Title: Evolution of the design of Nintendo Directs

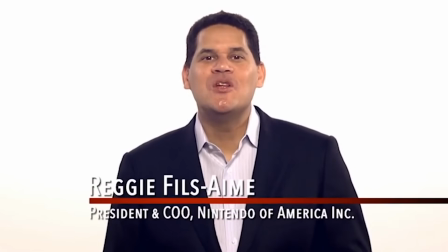0:06 Hi, I'm Reggie from Nintendo of America.
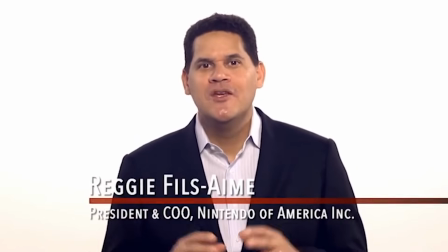0:08 At the end of 2011, Nintendo started putting out short-form videos where they could talk directly to their fans called Nintendo Direct.
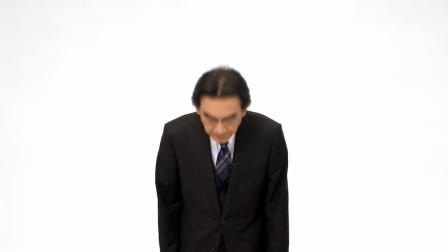0:16 At the time, it was a rather new concept conceived by the most beloved president of Nintendo, the late Satoru Iwata.
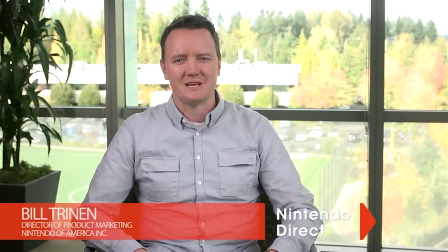0:23 The purpose of these videos were to create a more intimate and direct connection with their audience and move away from traditional press conferences to talk about upcoming games and hardware.
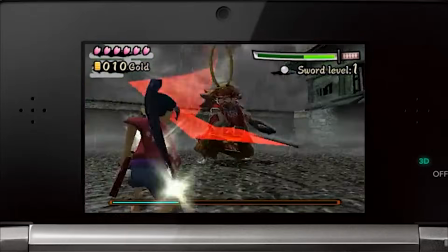0:31 Throughout the first few years of Nintendo Directs, visually speaking,
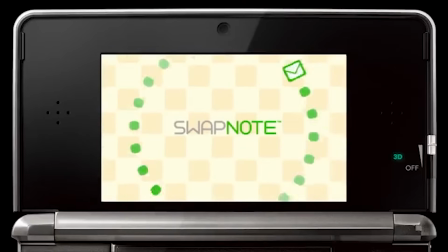0:35 the team at Nintendo was figuring out exactly what they were doing with these videos and trying to find some consistent elements that they could use for the whole of the series.
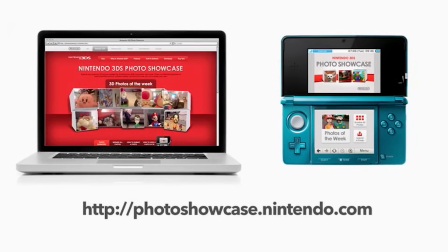0:43 Some of these elements remain to this day, but a lot has changed and evolved over the years.
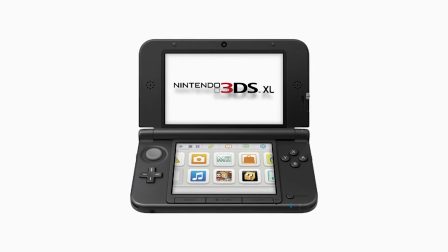0:48 From 2012 to 2014, the intro animation of the videos was a pretty simple logo fly-in,
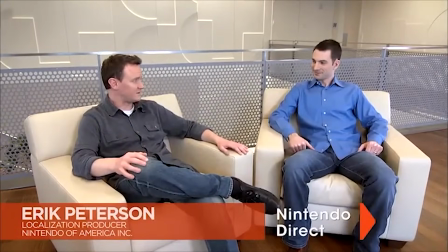0:53 followed by the whole screen breaking away into 3D tiles that fly off from right to left.
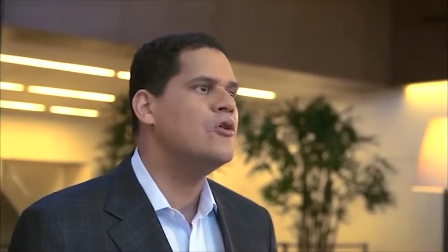0:58 But at the beginning of 2015, with the dawn of a new console around the corner, the video team decided to add some new flair.
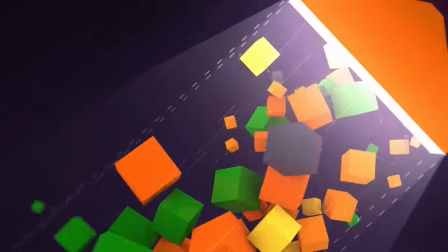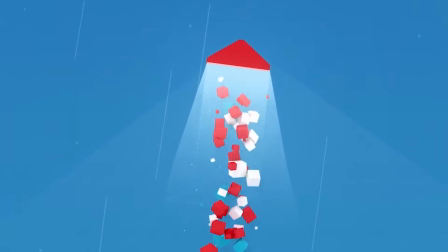1:10 With this update, we see the arrow from the logo shoot across the screen, popping out little cubes in its path as it rockets from bottom to top,
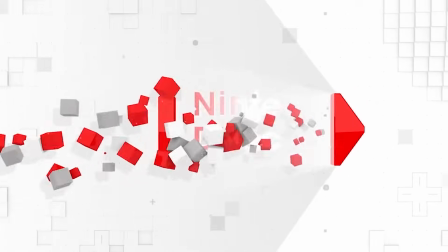1:18 diagonally and finally left to right, landing in its place as part of the logo on a newly updated white background design.
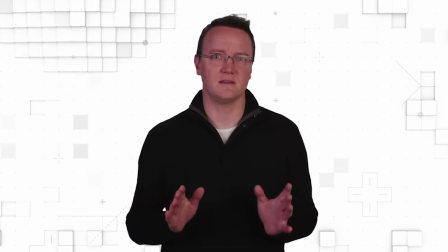1:24 For the first time, we're introduced to a background that isn't just a white void like before.
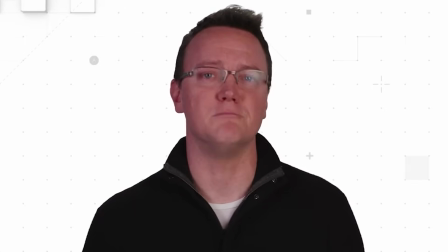1:28 The white background is alive with shifting cubes, D-pad and plus sign shapes, and little dots marking points throughout a grid.
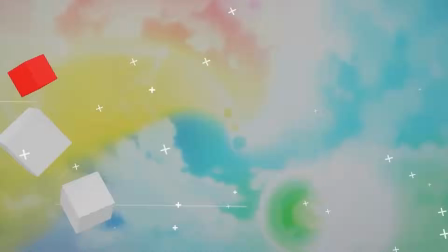1:34 Many of these new elements will remain a staple of the design language of future Nintendo Directs.
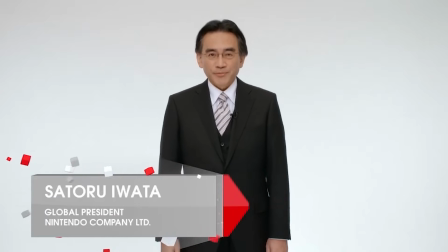1:39 In this video, we're also introduced to an updated lower thirds, which are the graphics that house speaker names and titles.
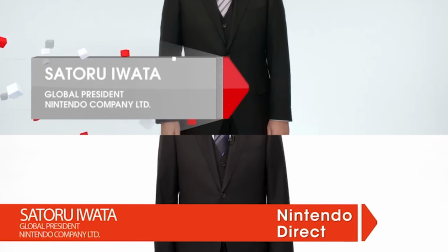1:45 These are an exciting update from the flat red bar with the arrow at the end from previous Directs.
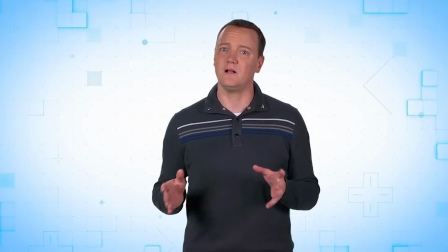1:50 We also get color washes on the cube grid white background design for different speakers, which is interesting, but it doesn't last for too long.
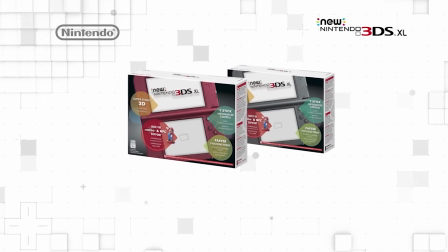1:57 The grid cube background are also now used as a device to display launch dates and other game information, which is a neat touch.
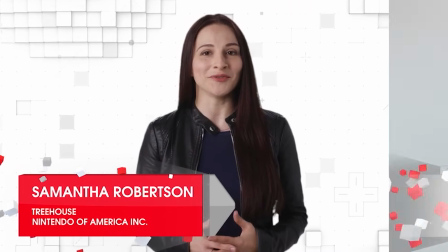2:04 The very next year, in 2016, they decide to change up the lower thirds again, now swapping the gray and red colors and making the design look overall a little cleaner.
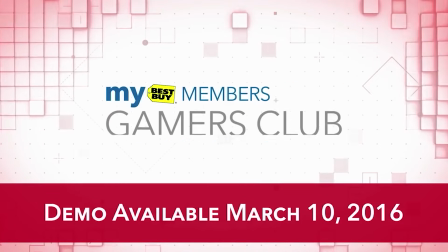2:12 The color washed white backgrounds are still there, but only for a couple of elements, so there's much less of it.
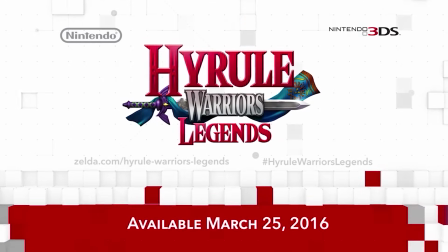2:18 They also introduced using the Wii U teal and 3DS red for lower banner grid pop-outs to help differentiate between games for the two systems.
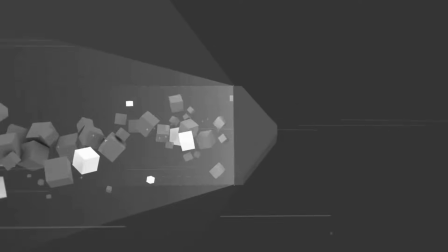2:26 In 2016, they also played around with having some different style intros for game-specific directs, like this one for the Fire Emblem Direct.
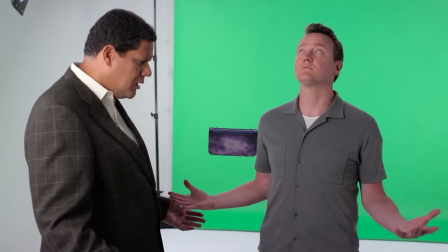2:33 But then, on October 20th of 2016, we got this.
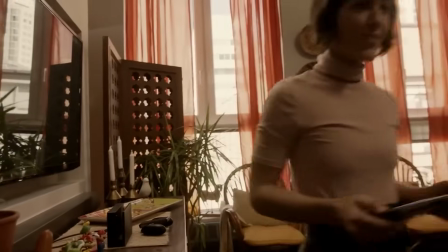2:38 Although this trailer had no effect on the design elements of the Nintendo Directs that came after it,
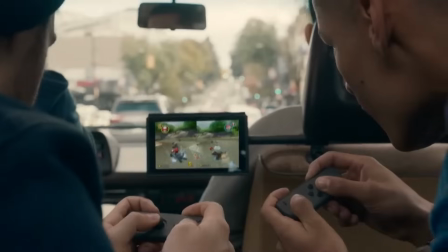2:43 one in November of 2016 and the other in January of 2017, the April 12th Direct of 2017 was all about the Switch,
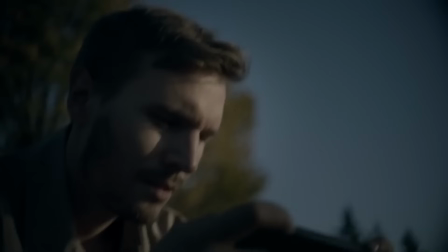2:51 and so it was time to really switch things up.
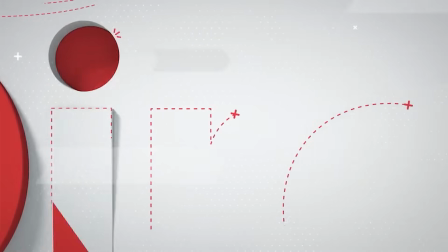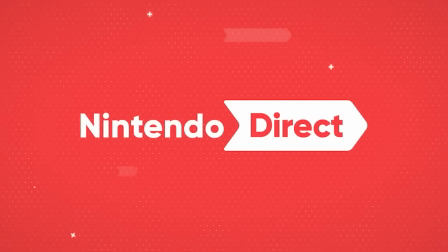3:02 All I have to say is, Wowie zowie!
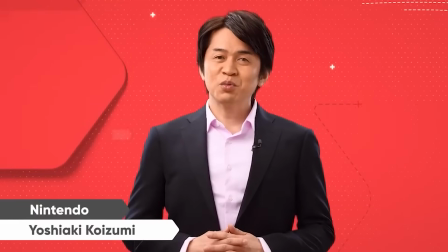3:05 We got a new logo design, a new intro animation, new background design elements, new lower thirds, and new transitions.
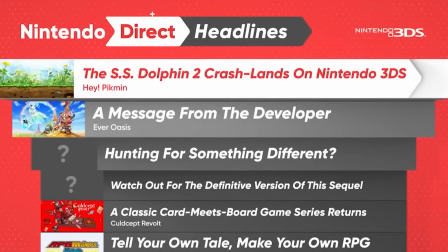3:12 We also got this rack of slides of games they'll be talking about and where the secrets in the Direct will be.
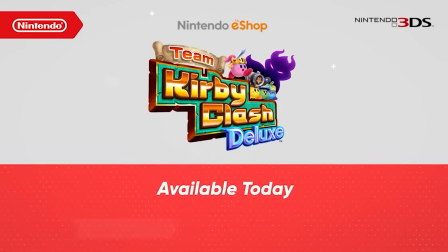3:18 It seems like the team working on the Directs finally got all of their ideas aligned and came up with a very cohesive look and feel that would remain this way or close to it for at least a couple of years.
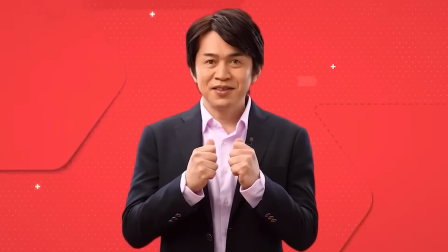3:28 I love that they moved away from the white background to give us an even more alive looking red background,
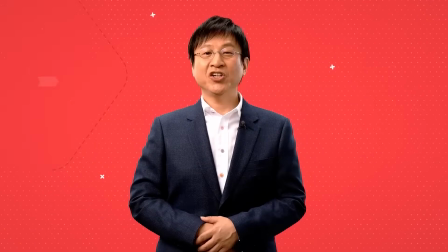3:33 with the Direct chevron banner arrow tab thing, I'll just call it a banner, getting cut out and tipping into and away from the camera.
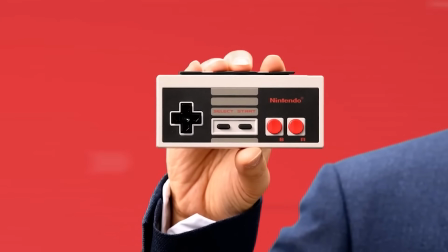3:42 It really brings some fun depth to the shots. They also kept the little points between the previously established grid motif and added a soft shimmer to them.
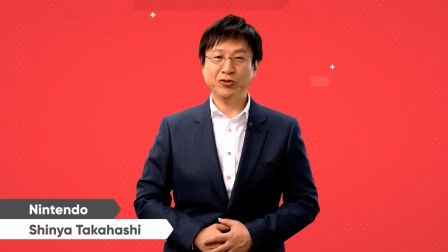3:51 The little plus symbols are still there. The lower thirds went back to being flat, but this time have a much more elegant look to them, mimicking the banner.
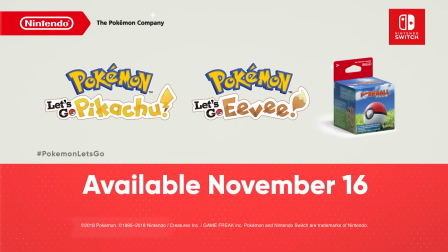3:58 I'm also a fan of the lower information area with the shimmering dots and translucent banners moving through them. However, that would only last for about a year.